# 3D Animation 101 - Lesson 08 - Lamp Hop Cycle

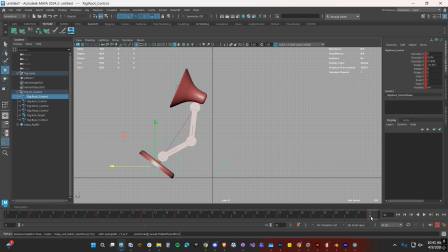We're getting some stalling between the frame loop, and that's pretty typical because this last pose is very, very close to or is a little bit far from the glide pose. So let's go ahead and select all keyable.
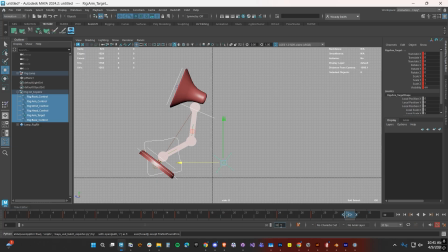And then we're just going to take this, we're going to move it back to frame 30, and we're going to bracket the jump to 30 frames. The last thing we want to do is we want to open up our graph editor. So let's go ahead into our graph editor.
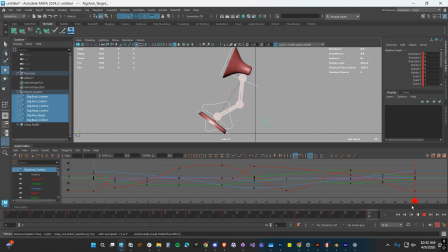So because this last pose, the looping pose, is going to be a very sudden movement, let's just go ahead and make the tangents for this linear. So we'll right click on the key, we'll go to tangents and linear, and here at the end we'll go to tangents and linear.
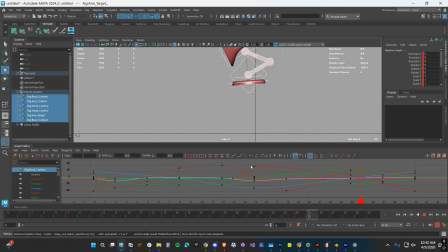So let's see if that loops a little bit better. Yep, so that seems to be looping quite a bit better.
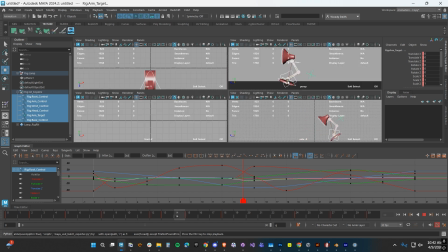Let's look at it from the perspective window and see what we got.
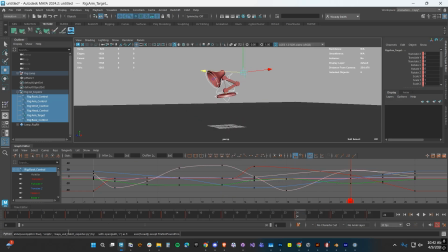Okay, so this is like a pretty good starting point. This is going to be our first pass animation. You can see that we've gone a little bit further than pose to pose. We've added some breakdown poses.
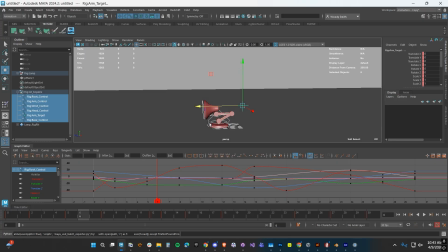Now what we need to do is we need to add a couple of additional elements, a little bit of refinement, and we'll go ahead and push this to polish.
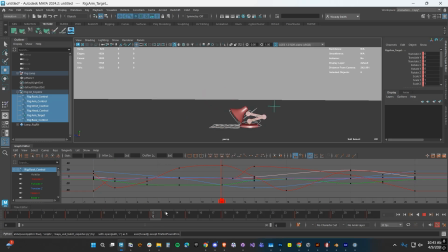One of those is going to be here in the jump animation. We want to select all of our keyable controls, and anything between here and the landing pose, we want to make spline. So let's just go ahead and select those. We'll go here to tangents and we'll make that spline. So now you can see you get a little bit of extra extension in the jump.
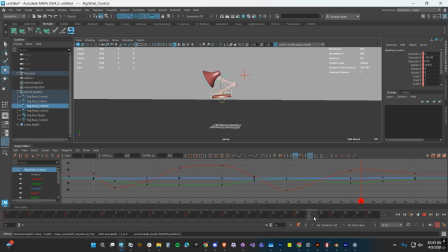The head also right here is sort of collapsing and not, it doesn't look like it's really following that well. So let's go ahead and right here, let's push this back a little bit. And then as he's pushing that forward, let's just go ahead and leave the head at the very top of the jump.
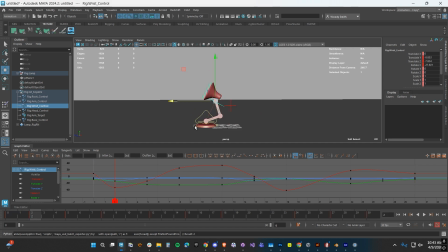Okay, so right here, I also want to add a little bit of additional rotation to that. And then we're going to land. The character's going to land a little bit more. So this is looking pretty good. Let's just go ahead and play through it.
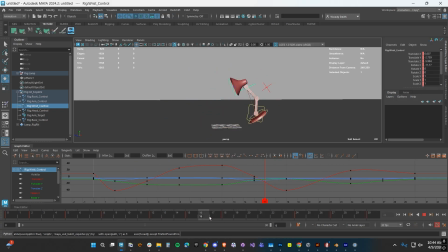Good, we can add even a little bit more extension to the neck. So right here in the push-off pose, let's go ahead and add one frame where the neck is nearly straight. We want to be sure that we guard against it snapping, but we definitely want it to get nearly straight to allow it to look like there's a lot of momentum going on here.
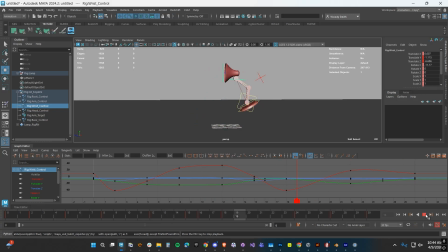So you can see that that looks a little bit more explosive. It's looking pretty good.
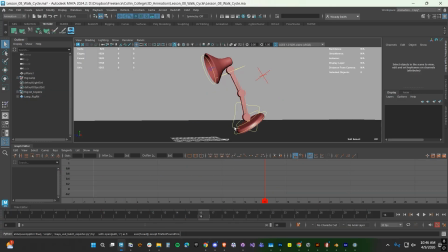So the last thing I want to do is I want to add a little bit of a foot roll or a foot flap to our base. You can see I've added this extra control here, which allows me to rotate the base independently of the main base or root control. This base or base control here would be considered our root in a character, but because it's a lamp, the root is at the ground.
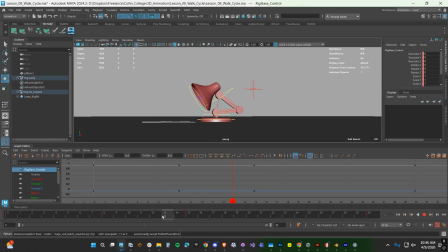So let's just go ahead, and what we want to do is we want to add it right in here. You can see that I'm getting a little bit of cutting through the ground.
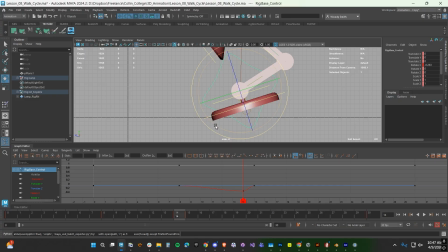So I can go right here and I can select this control and I can pitch it forward, make sure that we're not getting any extra. But I have to counter animate that, make sure that it is straight on the ground on frame 13. So at frame 14, animating it forward just a little bit. And then as the character pushes off the ground, I actually want to push this back.
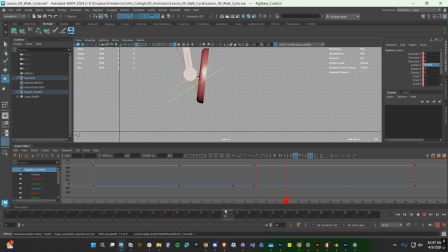This is going to be like the foot in a walk cycle pushing off the ground and pushing that weight forward. Then as our character comes up, let's make sure here at frame 24 that we get it back to about 0. It doesn't have to be exactly 0. You can leave it about 5. And then right when the character is about to hit the ground, let's just go ahead and pitch it forward.
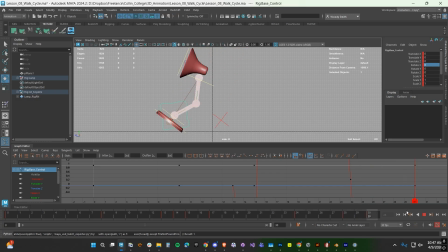So this gives us a little bit of extra swing on the base, and it gives us a nice little push off to show the weight of the end momentum of that push off.
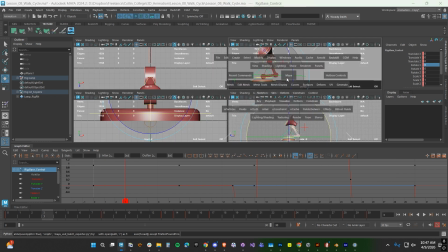Okay, so this is a pretty good example of a simple walk cycle using our lamp rig.
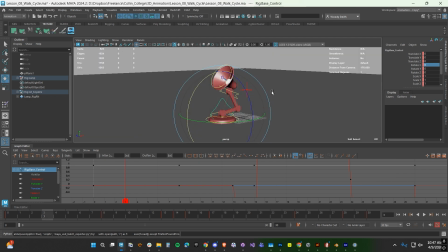If you have any questions, let me know.